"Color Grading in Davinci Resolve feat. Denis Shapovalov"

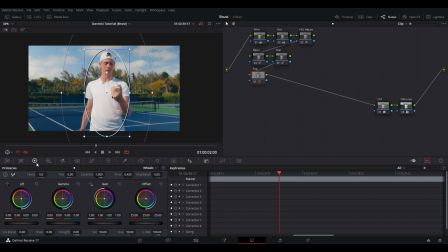(12:23)
So we're actually going to isolate Denis in here, and we are going to go into the curves and increase the light that Denis has. All right, looks cool. And now we're going to add an additional node. It's called Add Outside.
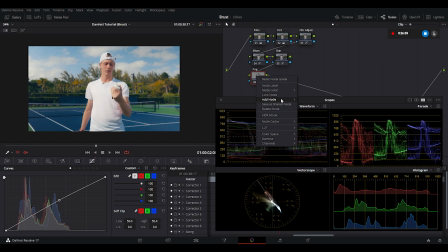(12:39)
And what this does is automatically selects all of the video or the image that's outside of the power window,
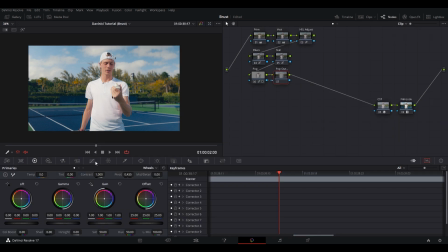(12:48)
and we're going to darken this, and we're not going to darken it too much. We want to make sure it's very subtle. Once again, subtle changes makes the most difference, so we just want to make a subtle change just to add more of a separation and focus the eye more on Denis.
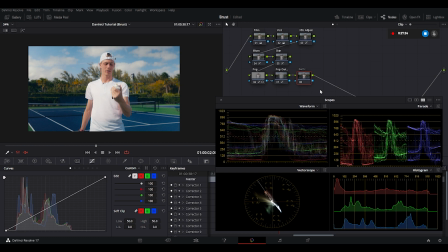(13:05)
All right, and now I'm going to add a final pop, and this is going to be an adjustment to the light on the whole image, and it's just gonna give a little bit more light to like the mid-tone areas and to the skin.
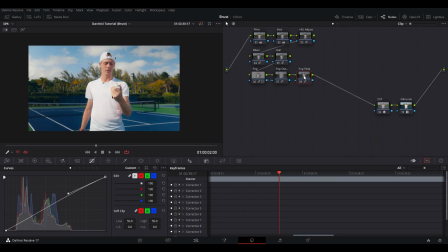(13:21)
There it is, 3 nodes of pop to really separate Denis and create more focus on him.
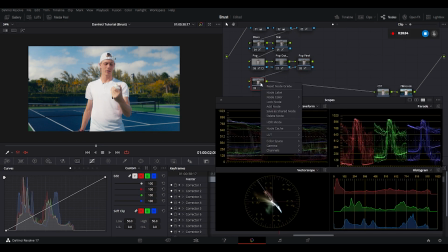(13:30)
All right, so go ahead, add a new node. We're gonna start adjusting some of the sharpness of the image for the video.
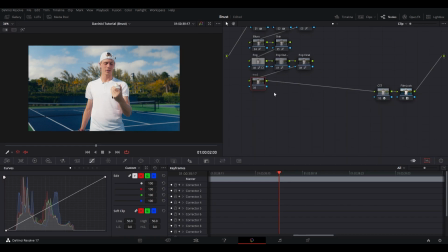(13:38)
I've learned this step from Kazi, the color grading legend. So I'm just going to change this to 0.47, change this to 0.17, and yeah, that's pretty good. I've blurred it out so much in the midtone details that I'm going to want to bring some of the sharpness back.
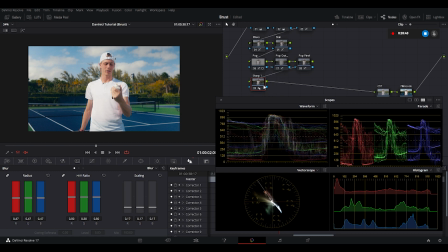(13:57)
We'll call this one Sharp 1, we'll call this one Sharp 2. It's better to do things in layers rather than applying a huge amount of changes to one node.
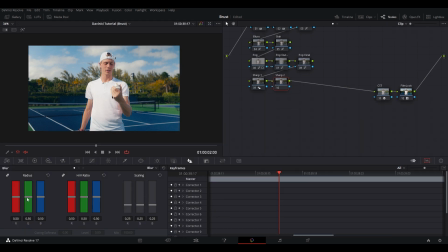(14:08)
Just do it more gradually. I like this strategy. So yeah, we're going to bring the radius down to 0.49 and scaling down to 0.23. Once again, very small changes.
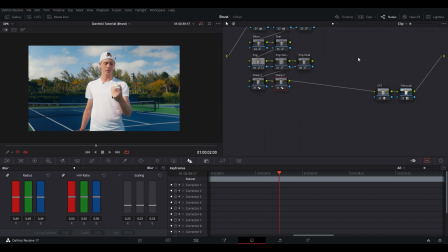(14:21)
So we're basically just bringing back some of the sharpness in the background, while also keeping the softness that we've added to Denis' skin.
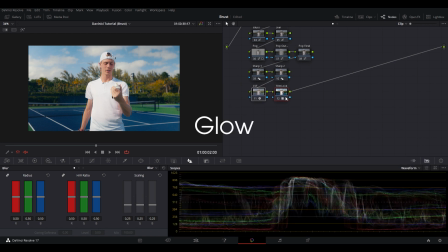(14:32)
Okay, now we're going to add one of my favorite effects in Davinci. It's called a glow. Let's go ahead and add a new node. So this effect is actually added after the CST and after the film look, so we're almost finished here. Add the effect to the node. Go ahead and select soft light,
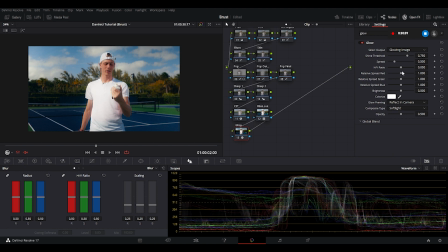(14:49)
and we're just going to mess around with the shine threshold until we get it to a place where we like. and mess around with the opacity. This is going to help you to blend the glow a bit. This is all down to preference until it feels right.
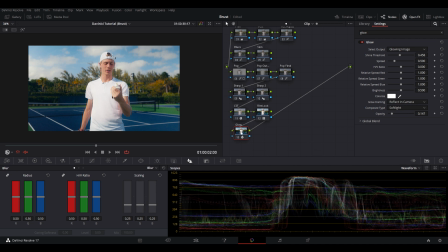(15:05)
All right, cool. That's looking good. All right, go ahead and Alt S or add a new node. We're going to add a vignette using a power window. I see the sunlight coming in from the left, so I'm going to add a vignette on the right.
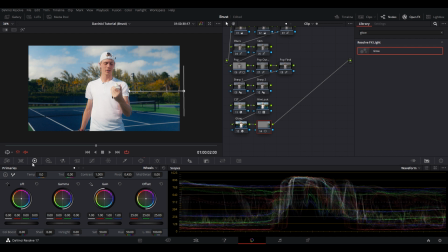(15:20)
It's basically just darken it 1 or 2 in the lift. Yeah, you can see the difference right here. Let's go ahead and label this node. Can't spell vignette. Vig right.
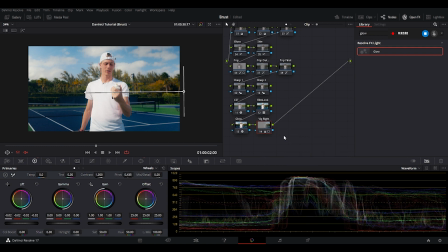(15:34)
And then let's go ahead and add another node, a node parallel. This is how you do that. I think this is the first time I'm using a parallel node in this node tree.
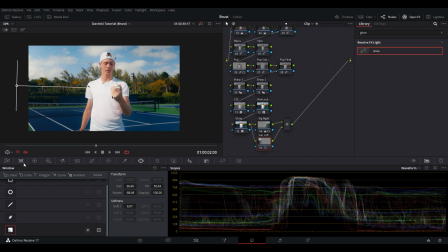(15:46)
Yeah, so we're gonna call this sunlight left, and we're gonna just like bring the midtones and the gamma up a little bit to imitate sunlight coming in from the left of the shot. And as you can see, this is just adjusting how the lighting is being cast in the video.
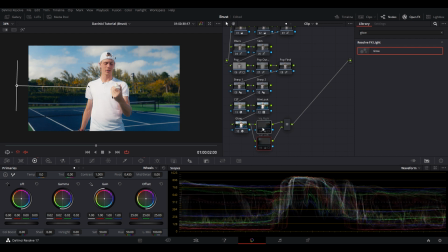(16:06)
I think it looks pretty cool. All right, the final step, noise reduction. Unfortunately, noise reduction only comes with the paid version of Davinci, so we're gonna press Shift S to add a node before our primaries.
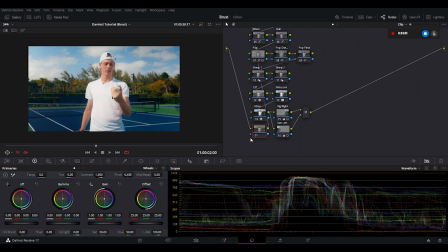(16:23)
I do add noise reduction to almost all of my client work. It just like helps to clean up the image and make sure that there's no noise floating around in the final deliverable.